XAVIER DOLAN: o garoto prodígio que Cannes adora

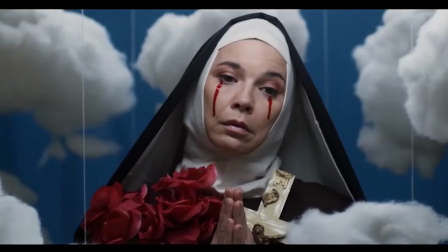Constantemente visto por muitos como um novo Almodóvar, por usar em alguns filmes uma estética kitsch, semelhante à usada pelo cineasta espanhol,
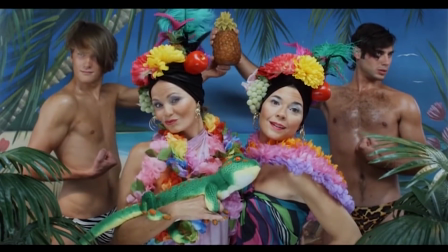e por abordar em suas tramas questões LGBTQ, em outra entrevista para o espanhol El Periódico,
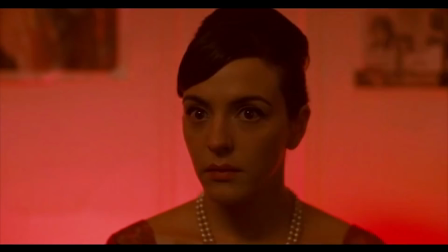Dolan já confessou nunca ter visto nenhum filme do diretor e nem de outros grandes diretores mundiais como Tarkovsky,
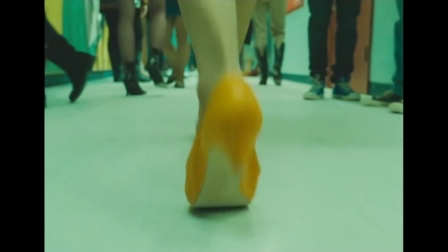Eisenstein ou Fassbinder, que se trata de um analfabeto na cultura cinematográfica, que leva mais em conta filmes que viu nos anos 90,
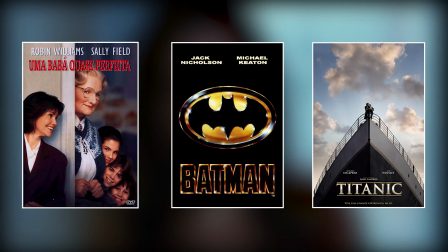quando era um adolescente, e por isso suas referências maiores são filmes como Uma Babá Quase Perfeita,
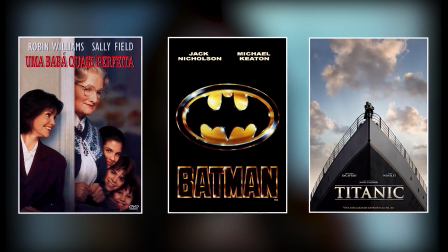Batman de Tim Burton, Titanic e Esqueceram de Mim, onde faz duas claras homenagens em seu quinto filme,
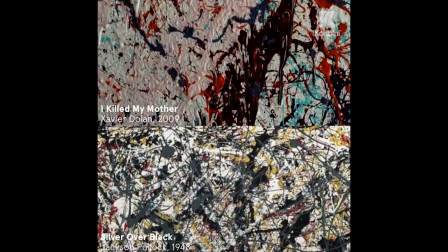Mommy. É possível notarmos que, por não tentar replicar o estilo de grandes cineastas da história do cinema,
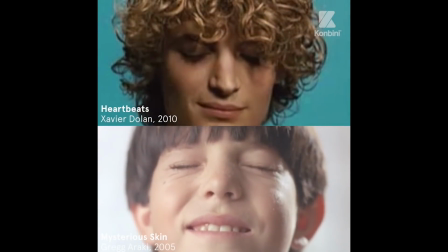os filmes de Dolan possuem uma bagagem de referências que partem de obras de artes e de outros filmes,
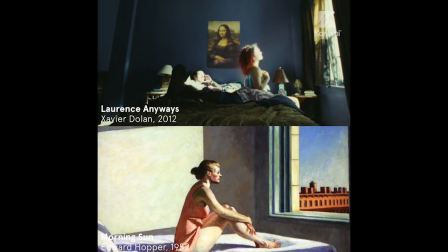mas os faz da sua maneira, tornando ele um diretor e roteirista de marca própria.
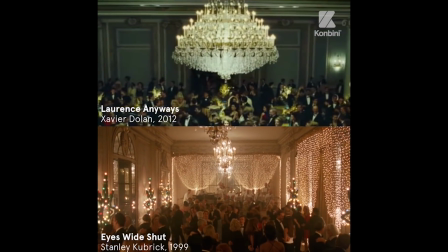O cineasta fala que alguns diretores ficaram surpresos que ele mesmo fez o figurino de Lawrence Anyways, e fala que além de gostar,
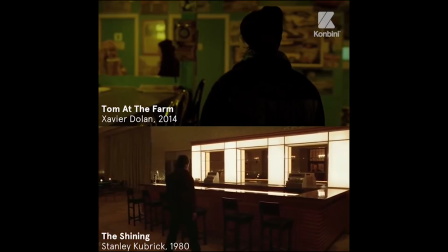acha impensável que os cineastas não façam os figurinos dos seus filmes e dão a responsabilidade para outras pessoas,
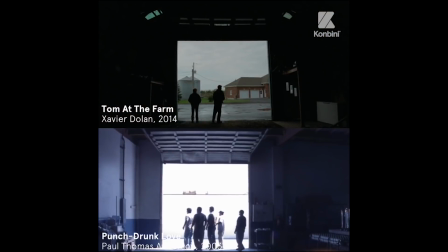o que mostra outra característica marcante de Dolan, que é o quase controle total dos filmes, já que ele os escreve,
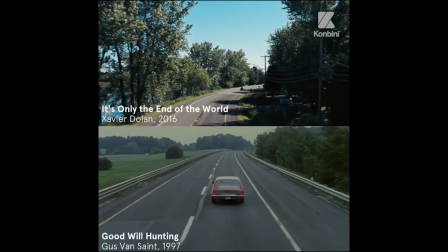dirige, produz, atua e monta, sendo responsável por praticamente todas as etapas de confecção de seus filmes. Isso, aliado à sua forte personalidade, que já rendeu respostas atravessadas a críticos que o acusam de ser narcisista, seus filmes geralmente apresentam essa vivacidade e energia tão visíveis no autor.
I think that if you're a critic for The Hollywood Reporter and you can't fathom that an actor is going to be in, you know, in front of the camera, if, even if he is the director, if he's the lead, you know, it's called Tom at the Farm. Right. I'm Tom, right. You know, at the farm. So once we're at the farm, I will be in front of the camera. You know, that's one thing we know about right.
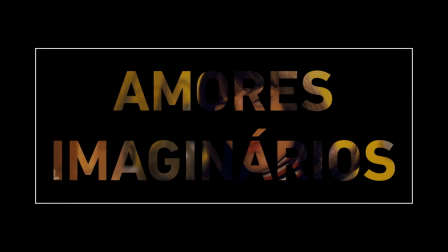The movie.
Em seu segundo longa, Amores Imaginários, temos uma história que também se passa no universo juvenil,
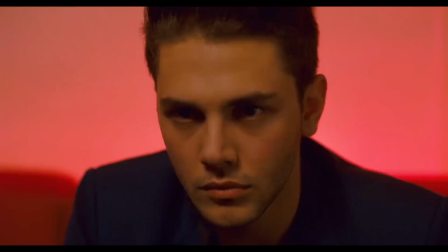onde os interesses amorosos e os dilemas de gostar de outra pessoa desdobram em grandes dramas.
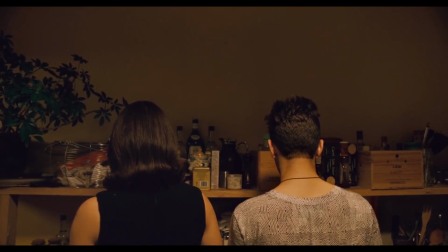Acompanhamos os jovens Francis e Marie, dois amigos que conhecem um belo Nicholas em uma festa.
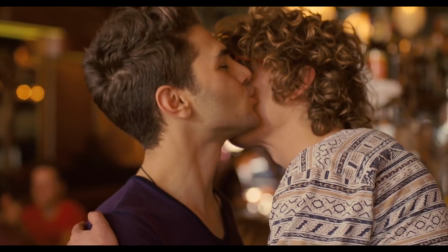Virando amigos, os dois passam a sentir um interesse amoroso por Nicholas, o que acaba por comprometer a amizade dos dois.
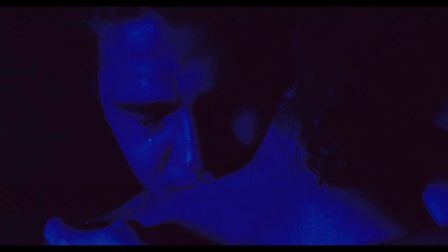Focando agora nos dilemas do amor, Dolan reproduz esse sofrimento dos jovens com o peso que os personagens parecem carregar por gostarem tanto de Nicholas.
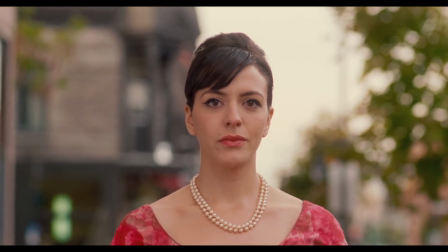Um dos momentos mais icônicos daqui se trata de uma sequência onde Francis e Marie se arrumam para verem Nicholas e se dirigem ao lugar,
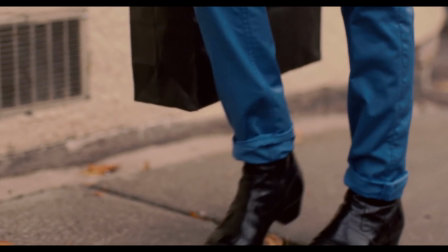e todo esse momento, além da câmera lenta costumeira de Dolan, é embalado pela versão bem da italiana Dalida,
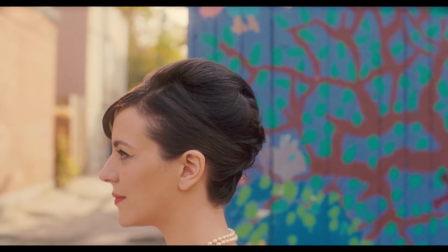sugerindo uma verdadeira disputa emocional entre os personagens, onde eles parecem caminhar para um duelo mortal que decidirá quem ficará com Nicholas.
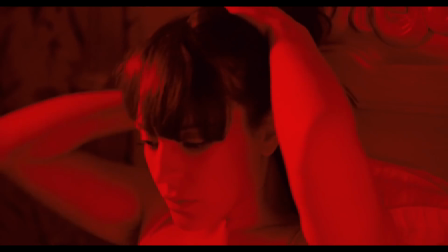Em seu visual, Dolan também não economiza sutilezas,
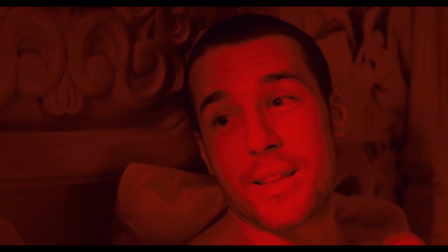trazendo Francis e Marie em uma fotografia monocromática quando estão com outros parceiros,
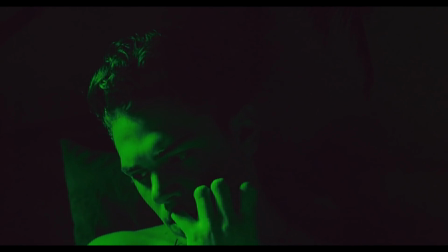traduzindo a superficialidade daquelas relações e como se sentem esvaziados por não estarem com seu maior interesse amoroso.
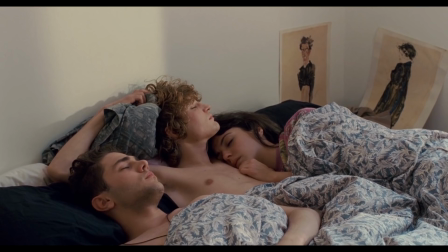Além de Eu Matei Minha Mãe, que trata do tema da forma mais óbvia por ser o fato que culmina no grande desentendimento entre mãe e filho,
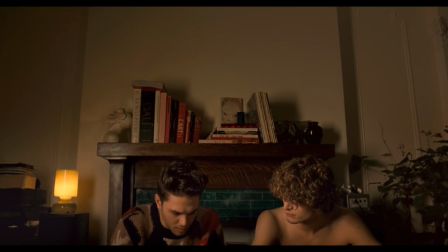a questão LGBTQ se mostra bastante presente nos filmes de Xavier, principalmente nos quatro primeiros, ganhando um escopo e detalhamento muito maior em seu terceiro longa, Lawrence Anyways.
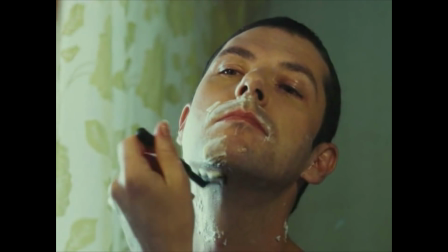O filme se concentra em Lawrence, uma mulher trans que vive no corpo de um homem que é escritora e professora de literatura.
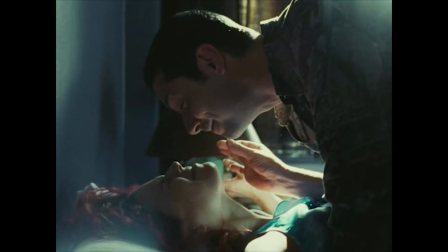Sendo totalmente apaixonada pela sua namorada Fred, Lawrence finalmente se abre ao falar no aniversário dela,
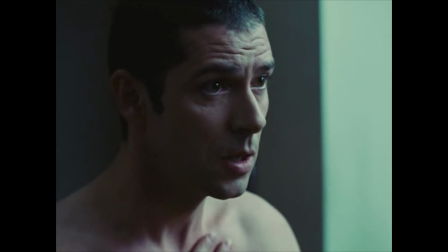revelando que viveu no corpo errado durante toda a vida e que agora quer reverter essa situação, o que inicialmente acaba criando grande desconforto em Fred,
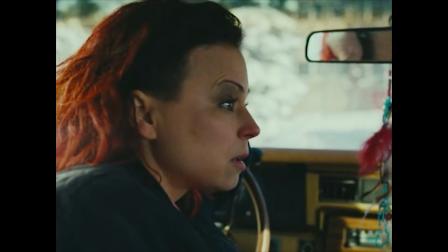que reage de forma negativa e preconceituosa, mas tenta auxiliar Lawrence entre as indas e vindas de seu relacionamento.
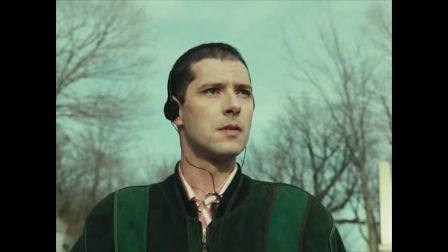Se distanciando das temáticas mais juvenis dos dois primeiros filmes,
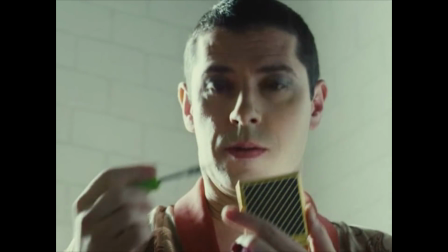Lawrence Anyway se apresenta como uma grande eloquência que Dolan tinha despontado para agora fortificar um drama que se passa no período de vários anos.
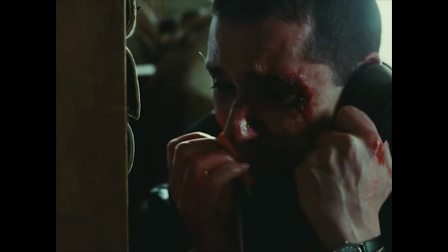Ele trata de uma situação muito mais séria e delicada,
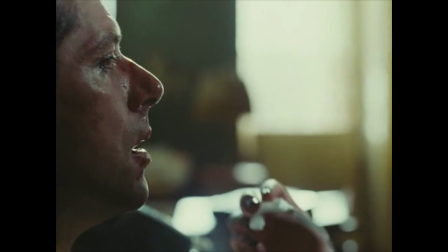abordando a transexualidade e como a pressão social afeta o indivíduo, levando Lawrence a momentos de depressão absoluta.
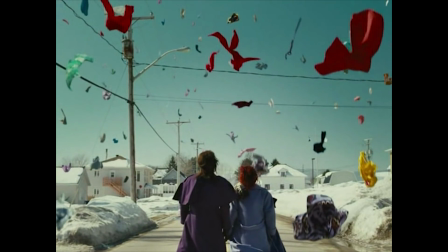Dolan aqui cria um dos momentos estéticos mais sublimes de sua carreira,
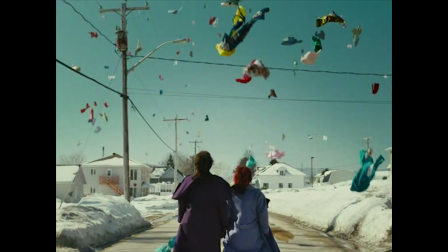onde Lawrence e Fred caminham juntos enquanto uma chuva de peças de roupas cai sobre eles,
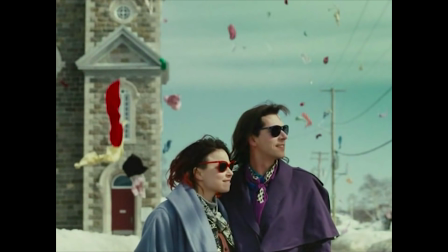o que pode ser visto como a aleatoriedade da imposição social dos gêneros,
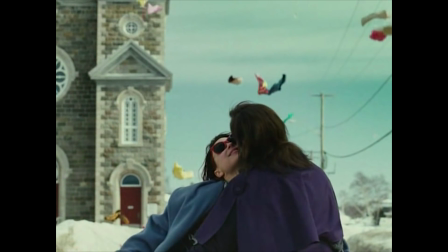por serem roupas masculinas e femininas que caem e como os personagens naquela altura parecem superar essa repressão.
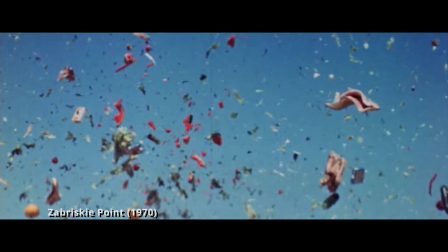A sequência lembra muito o final de Zabriskie Point, um dos filmes que Michelangelo Antonioni dirigiu nos Estados Unidos em 1970,
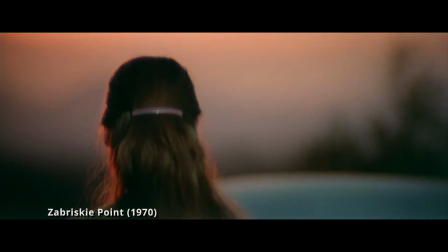que comentava acerca da contracultura que prevalecia naquele período e que traz ecos nessa sequência de Lawrence Anyways,
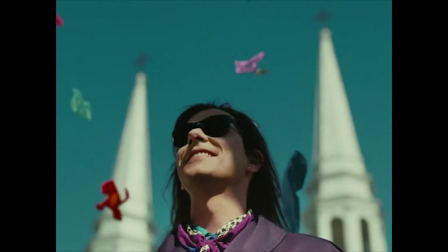já que as personagens assumem um posicionamento que vai contra o status quo da atualidade, assim como o filme de Antonioni.
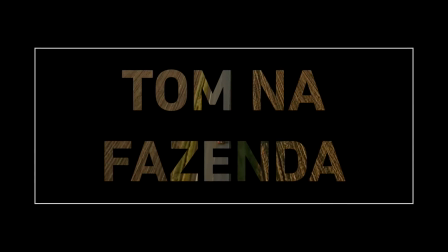Embarcando em um caminho mais ousado, em seu quarto trabalho, Dolan realiza um dos filmes que mais fogem em tom,
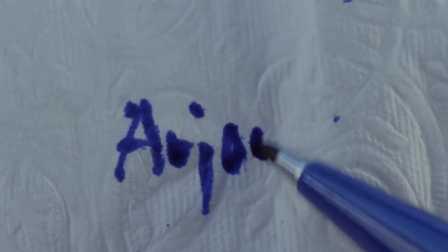estética e temática de sua carreira, Tom na Fazenda. Primeiro filme baseado em algum material pré-existente, uma peça de Michel-Marc Bouchard,
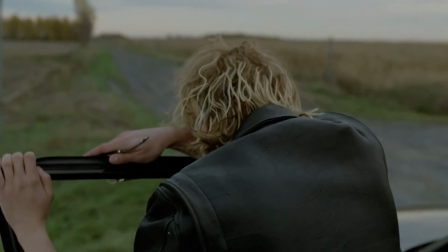Dolan realiza um thriller psicológico que conta sobre Tom, um rapaz que acabou de perder o namorado Guilherme e se dirige até a casa da mãe dele,
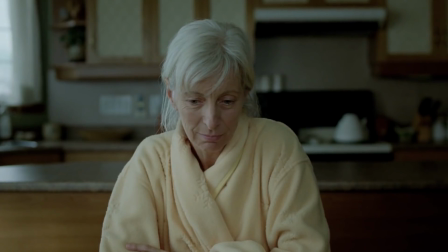que fica em uma zona rural, para fazer um discurso em seu funeral. A tensão aumenta quando, ao chegar lá, Tom descobre que Guilherme tem um irmão, Francis.
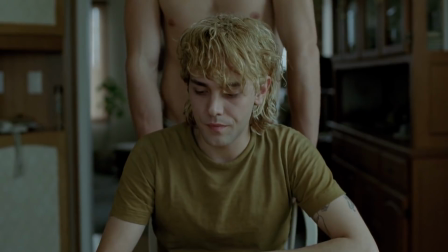Ele pressiona Tom para que não revele para a mãe dele, de Guilherme, que Tom era namorado do falecido,
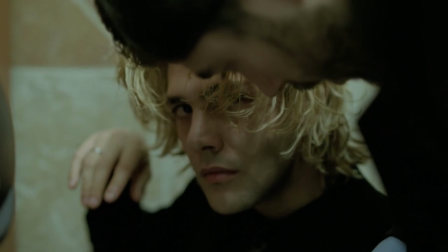o que gera inquietação e receio em todo o período em que ele permanece lá.
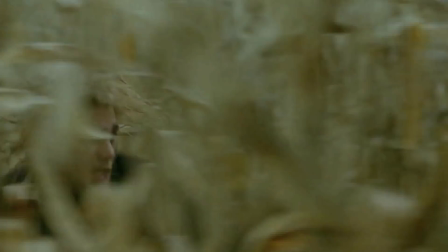Explorando muito mais elementos do thriller, O filme revela a consciência de Dolan de que é importante saber como contar sua história.
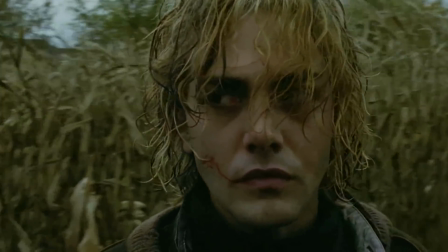Ao obedecer à lógica que esses tipos de filme necessitam para funcionarem e criarem aflição no espectador.
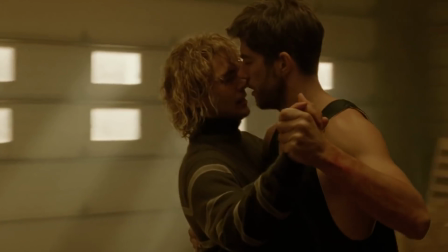Essa dinâmica foge muito de todos os seus outros filmes, mas também nunca ausentando sua carga sexual,
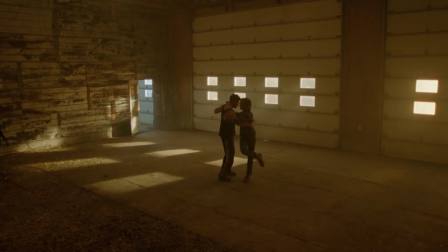o que resulta em cenas interessantes como o momento em que Tom e Francis dançam um tango, e quando Tom é surpreendido num banho,
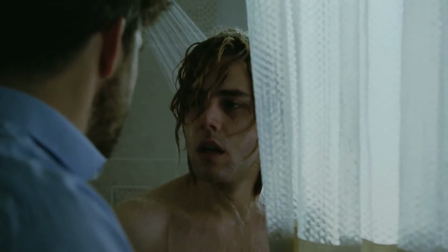o que aqui ganha contornos da clássica cena do chuveiro de Psicose, tendo liberdade até de tornar a figura que assusta Tom em uma criatura sem olhos e boca.
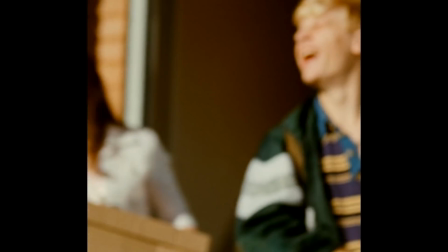Sem receio algum de experimentar formatos e linguagens novas, um dos filmes mais aclamados de Dolan é Mommy, vencedor do prêmio de júri em Cannes.
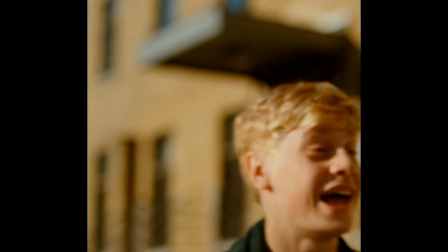Explorando mais uma vez o atrito entre mãe e filho, o filme se passa em uma realidade alternativa,
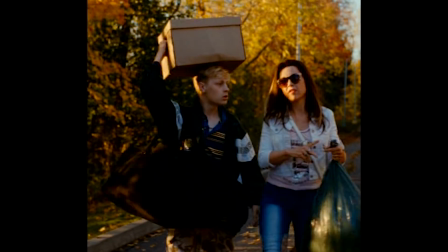onde no Canadá é possível que os pais coloquem seus filhos problemáticos sob a tutela do governo.
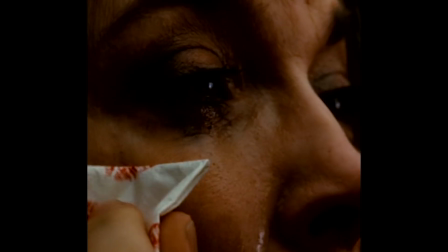Assim, Diane acaba tendo que cuidar novamente do seu temperamental filho Steve,
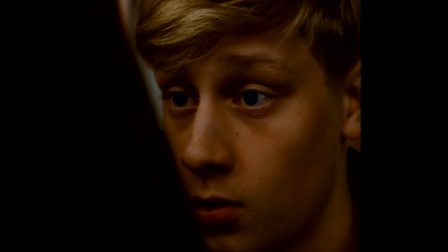que tem tendências violentas, acarretando em agressões à mãe e discussões acaloradas.
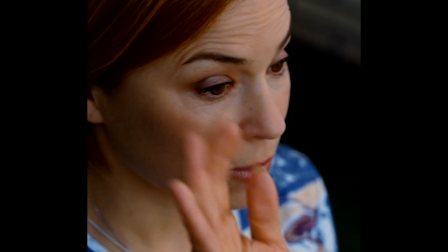A situação passa a se tornar mais tolerável quando a vizinha Kyla entra na vida dos dois e passa a ajudar a cuidar de Steve.
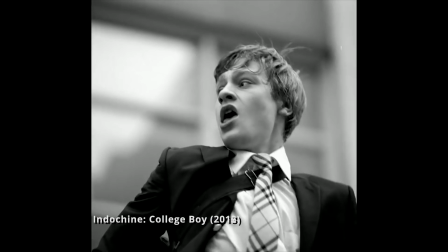Adotando a razão de aspecto pouco comum de um por um, que torna o formato do filme enquadrado,
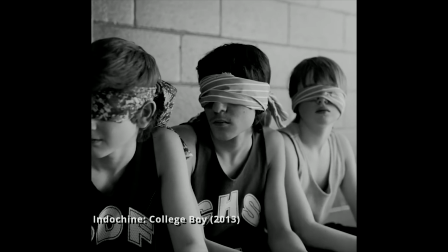Dolan volta a utilizar tal linguagem ao experimentá-la no clipe College Boy, que dirigiu da banda Indochine.
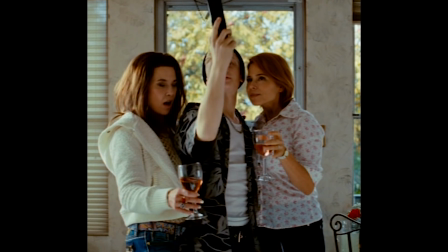Novamente revela o cuidado do cineasta em transformar o filme em prol da narrativa.
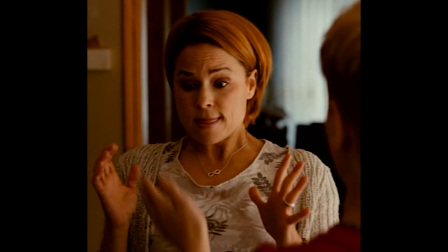Por mais incômodo e visualmente limitante que seja a razão de aspecto,
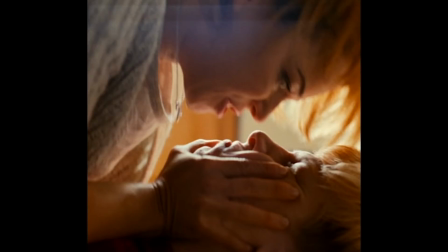o filme traduz muito bem a falta de horizonte com a qual aqueles personagens parecem viver, com uma vida supostamente condenada a ser medíocre,
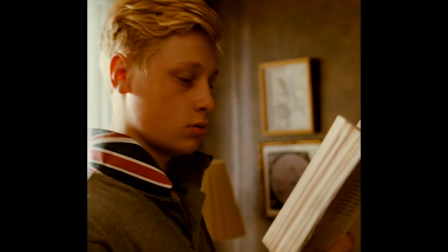mas que ganha respiros com o surgimento de Kyla, e assim eles passam a almejar algo melhor para o futuro.
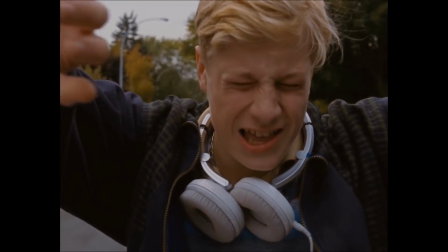Essa mudança se traduz no belíssimo momento em que Steve abre a tela e finalmente aqueles personagens e o espectador enxergam o horizonte.
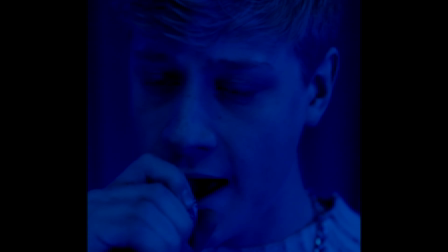É tamanha cautela que Dolan chegou a escrever uma carta aberta a Netflix, já que o serviço de streaming não respeitou o formato quadrado de seu filme quando o exibiu.
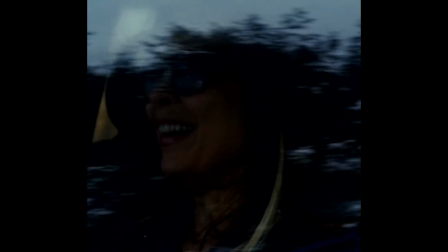O diretor acusou a decisão da Netflix de pobre e que aquilo diminui muito a carga dramática de sua obra.
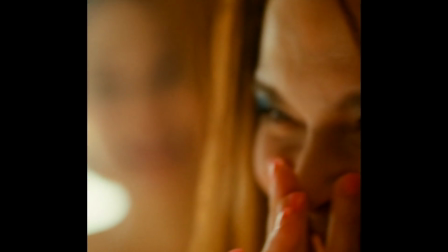Além do fato do formato fazer com que se explore muito mais o rosto dos personagens,
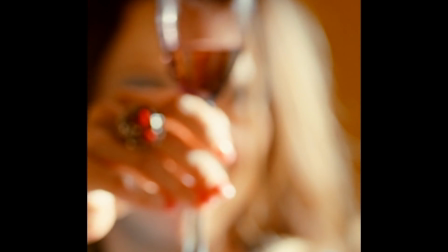o que valoriza as atuações e desenvolve uma potência emocional muito grande e sempre presente nos filmes de Dolan.